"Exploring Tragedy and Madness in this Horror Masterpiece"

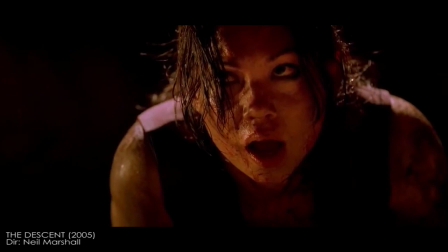4:22 The moment that marks the inevitable death of these women is in this exchange around 40 minutes into the film.
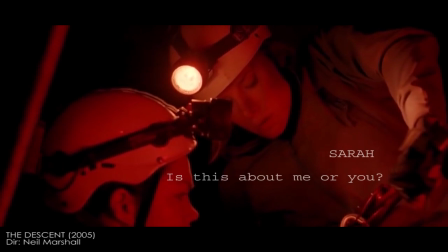4:31 Was this about me or you?
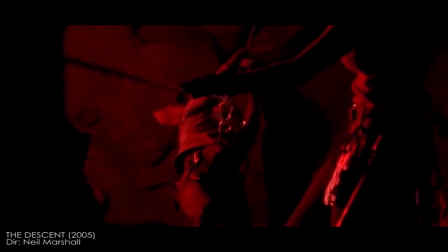4:36 It's about us.
And this is just after the cave-in and just after Juno has lied to them. Juno still believes she is in the right, and the women continue to follow Juno as their leader throughout the rest of the film.
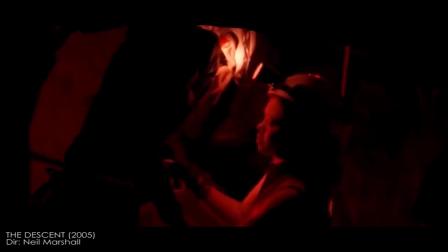4:49 As a result, there's a slow decay of humanity, modesty, and teamwork that leads these women towards their death.
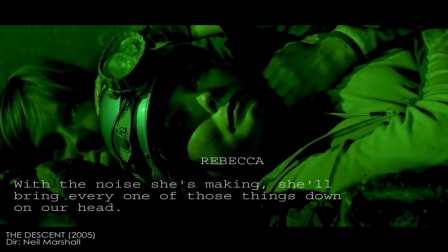5:00 It's Juno. The noise she's making, she'll bring every one of those things down on her head.
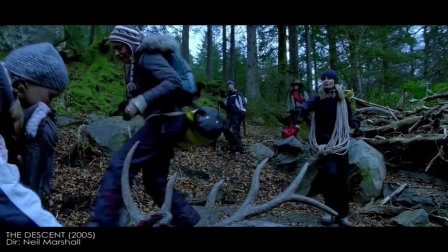5:06 As long as it's not on mine.
There is a sense of dread and foreshadowing when the women come across a
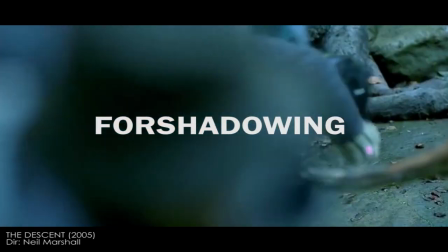5:13 dead animal with cuts in its neck before finding the cave around the 20-minute mark.
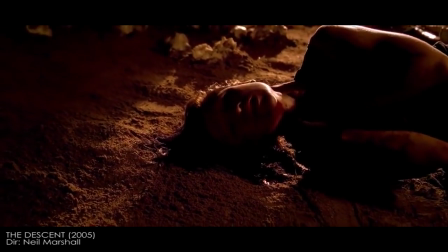5:19 This is a clear foreshadowing of Beth's death, as Juno accidentally wounds her and leaves her for dead due to guilt.
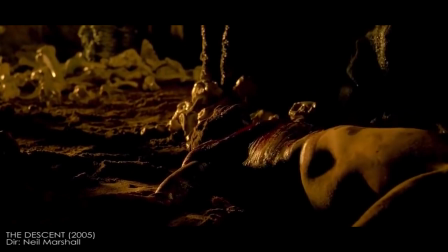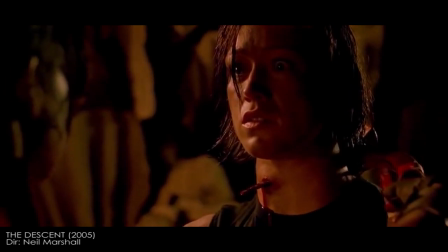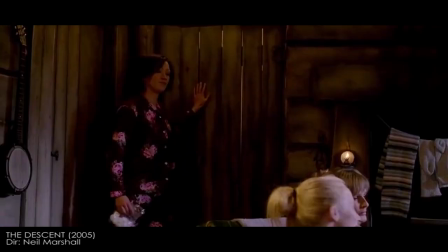5:43 Out of all the women in the group, Beth is shown to be the mother archetype.
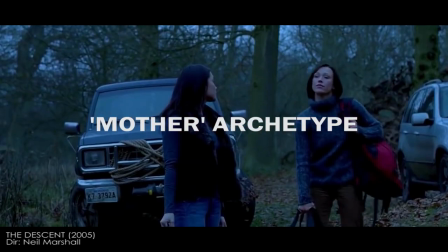5:47 She doesn't have an ego, she cares for others, and is constantly making sure everyone is safe. Juno, on the other hand, is visually glorified and positioned in a male role, or the male hero archetype,
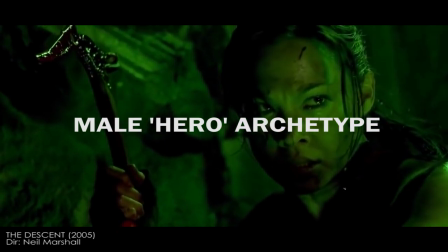6:00 whose typical role in a narrative is to save others, which adds a layer of irony to the scene.
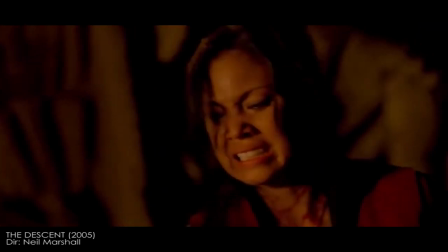6:07 Marshall shoots the scene through Juno's perspective, which results in creating sympathy for both characters, especially for Juno,
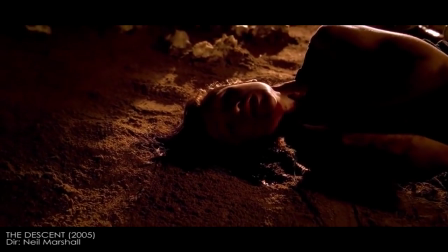6:14 as her actions for leaving Beth and lying to others turns her into the tragic villain of the story.
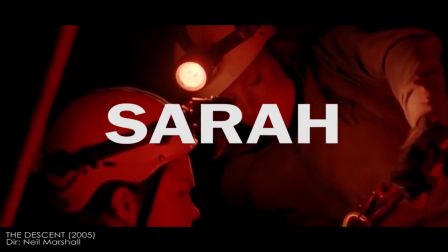6:22 Juno's character works as a perfect contrast to Sarah, who isn't an egotistical or an overconfident person.
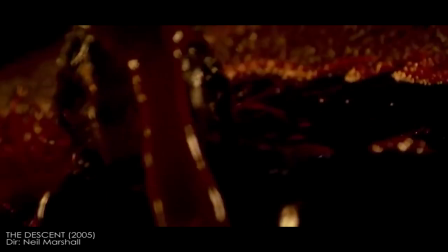6:30 As the film progresses, much of these negative traits start to spread through Sarah.
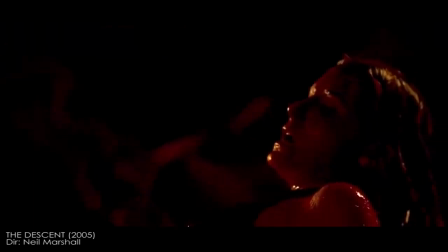6:34 When she starts killing the creatures by herself, she loses herself into the killing.
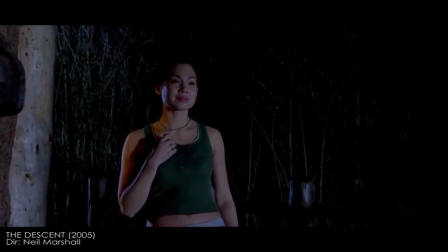6:39 However, it's when Sarah finds out about the affair through Juno's necklace.
Love each day.
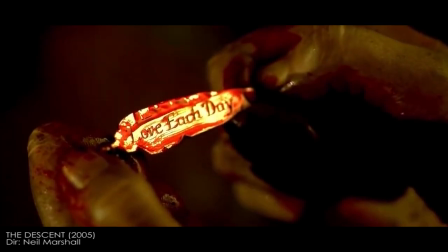6:49 It's just something Paul used to say.
And the fact that she is forced to kill her best friend Beth, Sarah is reborn.
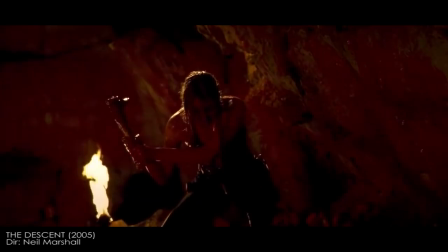6:56 She becomes coldly calculated, holds no resistance in killing the creatures, and releasing a lot of pain and suffering through violence.
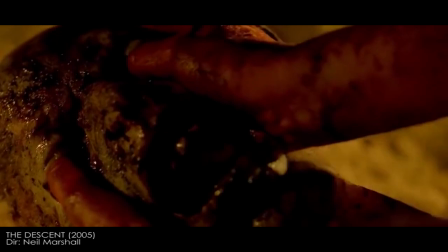7:04 By the end of the film, she even manipulates Juno into helping her before leaving
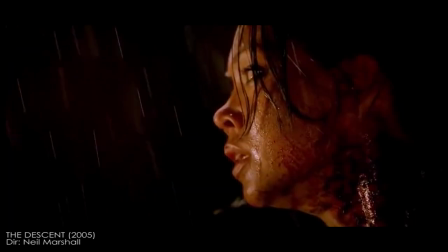7:09 her to die as punishment for the affair and the death of her best friend.
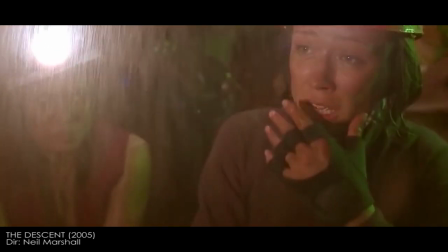7:17 The film explores Sarah's trauma and journey towards insanity through both her physical
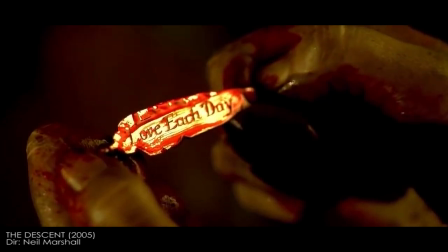7:22 descent into the cave and the symbolic descent into darkness.
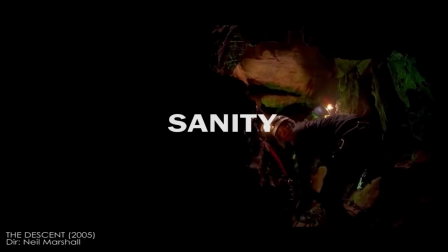7:27 Throughout the film, Sarah is slowly losing her insanity and giving in to her trauma.
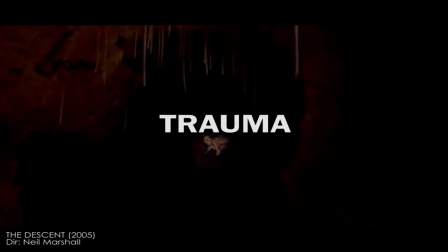7:32 Marshall was focused on making the story and the film flexible enough
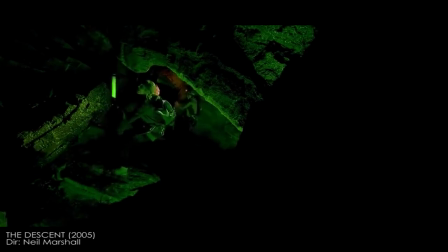7:37 for audiences to enjoy it and to allow room for other possibilities.
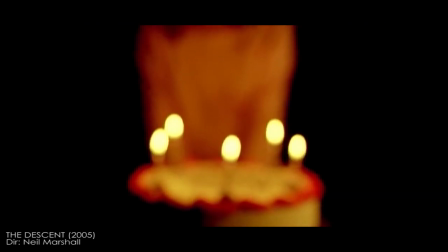7:41 The main example of this is Sarah's dreams throughout the film.
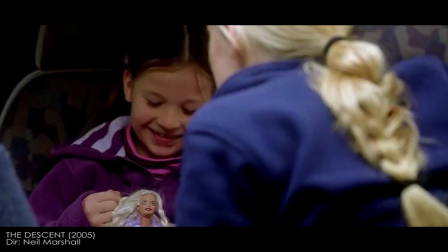7:45 The death of her family took place on Jessica's birthday, and these dreams and visions not only highlight the impact of the deaths,
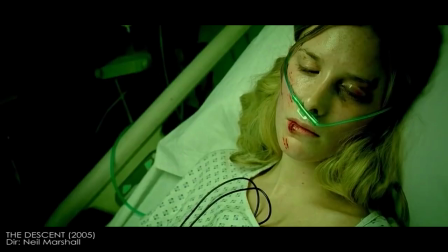7:53 but to also show the progression of Sarah's state of mind in the cave.
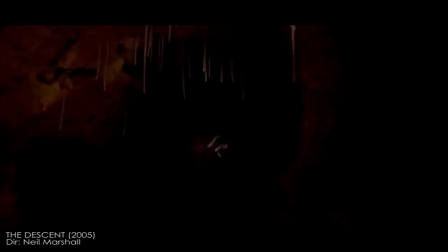7:58 It gets even worse when the cave itself starts to influence and affect her, such as Sarah hearing the voice of her daughter.
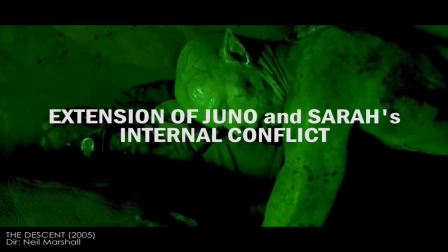8:09 The underground creatures are the extension of the internal conflict these characters are facing.
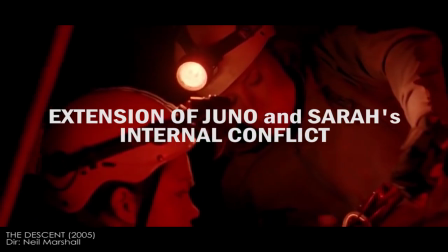8:16 More specifically, Juno and Sarah,
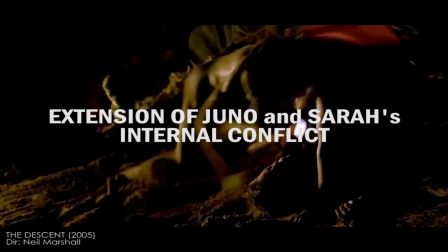8:18 as they are still dealing with their own internal conflict that is slowly consuming them figuratively and literally.